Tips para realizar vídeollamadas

Hola a todos. En estos días de cuarentena hemos tenido que aprender a manejar diferentes plataformas que de pronto no sabíamos ni que existían. Plataformas que nos han ayudado a acercarnos con otras personas, ya sea para teletrabajo, para capacitaciones, para charlas, para educación virtual. Pero yo no vengo a hablarles de estas plataformas. Quiero darles algunos tipsitos para mejorar la imagen, para que las personas que están al otro lado nos vean y nos escuchen mejor. Vamos a hablar un poco del encuadre, de la iluminación y del sonido. Lo primero que tenemos que hacer es ubicar nuestro sitio de trabajo, que sea agradable, donde podamos trabajar cómodamente. La iluminación es súper importante en esta parte. Necesitamos saber dónde está entrando la iluminación natural, es decir, la luz del sol. Eso es súper importante en estos espacios. ¿Para qué? Para que no tengamos de pronto un contraluz, una poca luz en nuestra imagen y las personas que están al otro lado no nos puedan ver.
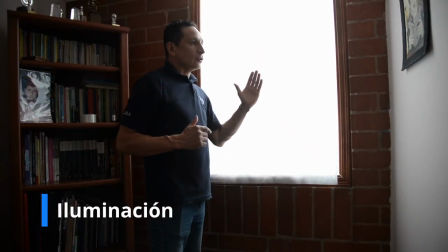(1:05)
Como lo pueden ver, aquí está entrando la luz natural a mi estudio de trabajo, ¿sí?
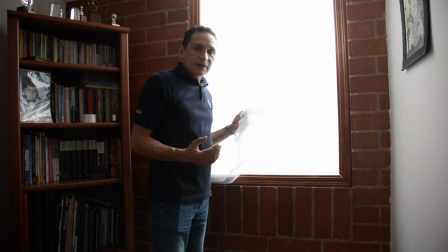(1:12)
Yo tengo en este caso un vidrio que es martillado y eso ayuda a que la luz sea un poco más suave.
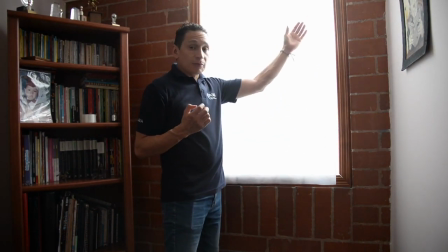(1:19)
Pero como tenemos cambios de luces tan fuertes,
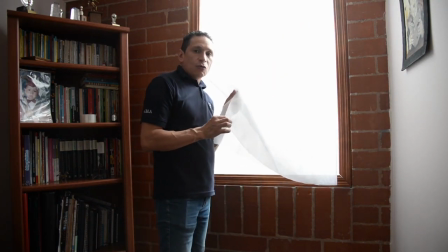(1:22)
lo que yo hice fue colocar o pegar con cinta un velo o una cortina que muchos de ustedes de pronto la tienen,
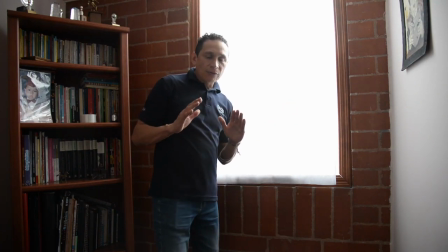(1:30)
y esto nos ayuda a bajar un poco esa luz y que la luz sea mucho más suave.
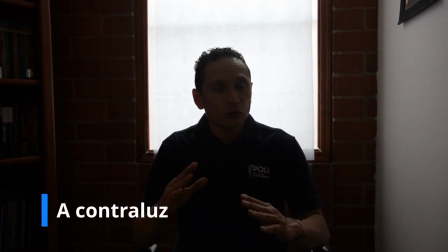(1:35)
Este es un punto súper importante, la iluminación. Si ustedes se dan cuenta, en este caso estoy quedando a contraluz.
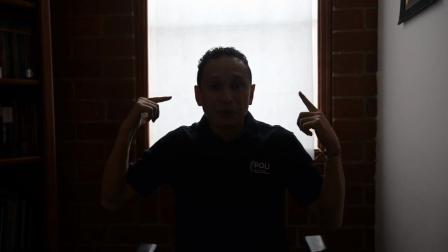(1:43)
Eso quiere decir que yo no tengo que darle la espalda a mi ventana o a mi ingreso de luz, ya sea natural o artificial.
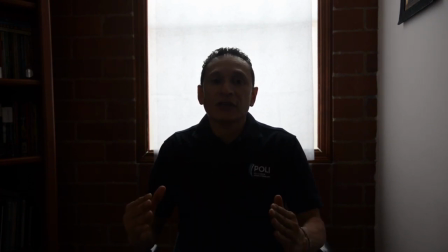(1:50)
Tenemos que tener mucho cuidado. ¿Qué tenemos que hacer? Como yo estaba ubicado inicialmente, ya lo vamos a hacer, darnos la vuelta y quedar ubicados enfrente de nuestra ventana para que toda la luz nos esté iluminando nuestro sitio de trabajo.
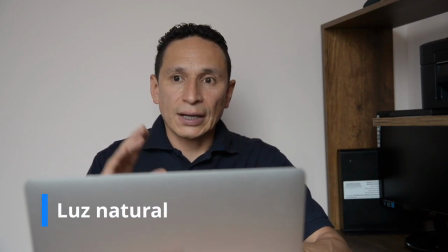(2:05)
Esta es la forma correcta de manejar la luz en nuestro espacio. Lo que tenemos que hacer es girarnos de tal forma que la luz entre directamente a nosotros para que tengamos una muy buena iluminación.
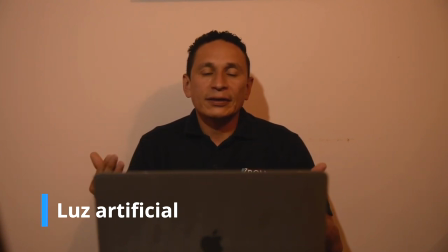(2:18)
Cuando estamos trabajando con luz artificial hay que tener cuidado. Obviamente también con la luz natural sucede, pero se presenta más con la luz artificial.
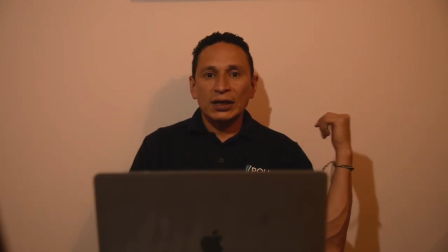(2:27)
Es que si estamos muy pegados a la pared, nos genera unas sombras en la parte de atrás que no se ven muy bien.
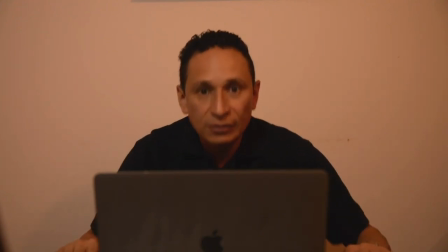(2:34)
Lo que tenemos que hacer es alejarnos de la pared, correr un poco nuestro escritorio,
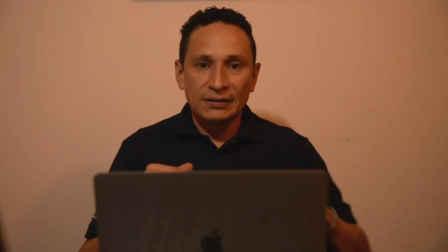(2:39)
separarnos de la pared para que estas sombras caigan, desaparezcan y así la imagen es mucho mejor.
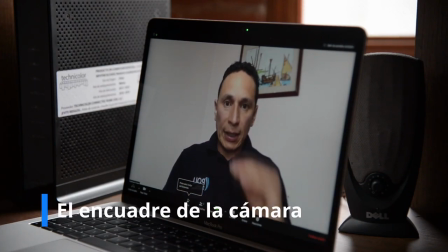(2:46)
Esta es la correcta posición de nuestro computador. La idea es que nosotros estemos ubicados casi enfrente de la cámara,
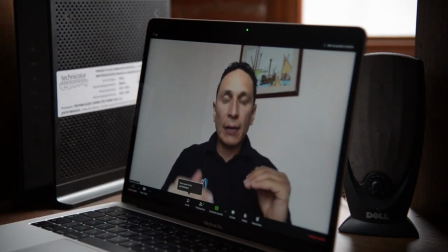(2:53)
que nuestros ojos estén casi enfrente de la cámara, para que no tengamos que ni estar mirando hacia arriba ni estar mirando hacia abajo. La idea es que nos ubiquemos nuestras sillas. La gran mayoría de nosotros tenemos sillas de escritorio donde podemos subir
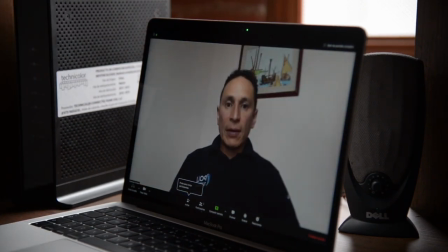(3:08)
o bajar nuestra silla, de tal forma que podamos ubicarnos y quedemos enfrente de ella.
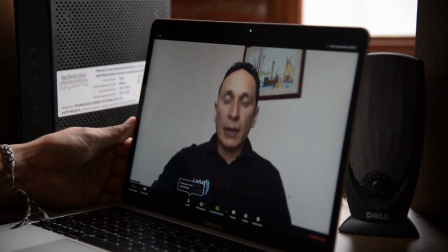(3:15)
Tenemos que tener cuidado, porque muchas veces colocamos nuestra cámara de esta forma
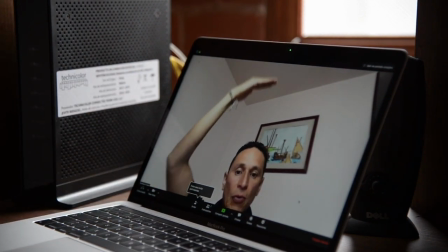(3:23)
y estamos dejando mucho aire o mucho espacio en la parte de arriba de nuestras cabezas. Esto se ve mal. Se ve mucho espacio y nosotros poco nos vemos.
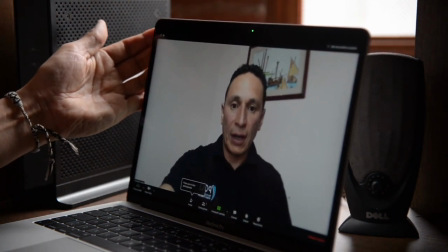(3:33)
La idea es que manejemos nuestra cámara desde nuestra pantalla y la ubiquemos de frente.
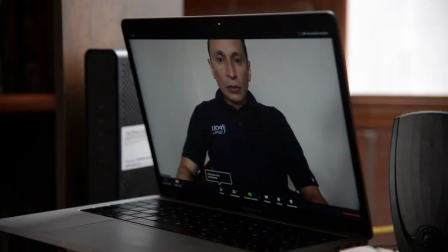(3:40)
Este es el otro error que cometemos frecuentemente. Es el lado opuesto al que hicimos anteriormente, que es que tenemos nuestra cámara muy arriba y nosotros nos vemos mucho más abajo. Entonces la recomendación es colocar nuestra cámara de frente como lo vimos en la
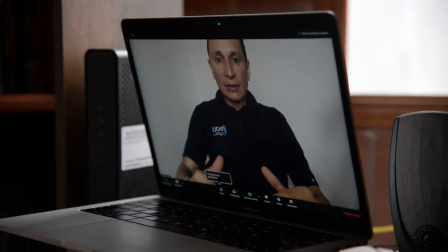(3:57)
parte inicial y exactamente esa sería la correcta ubicación de nuestra cámara.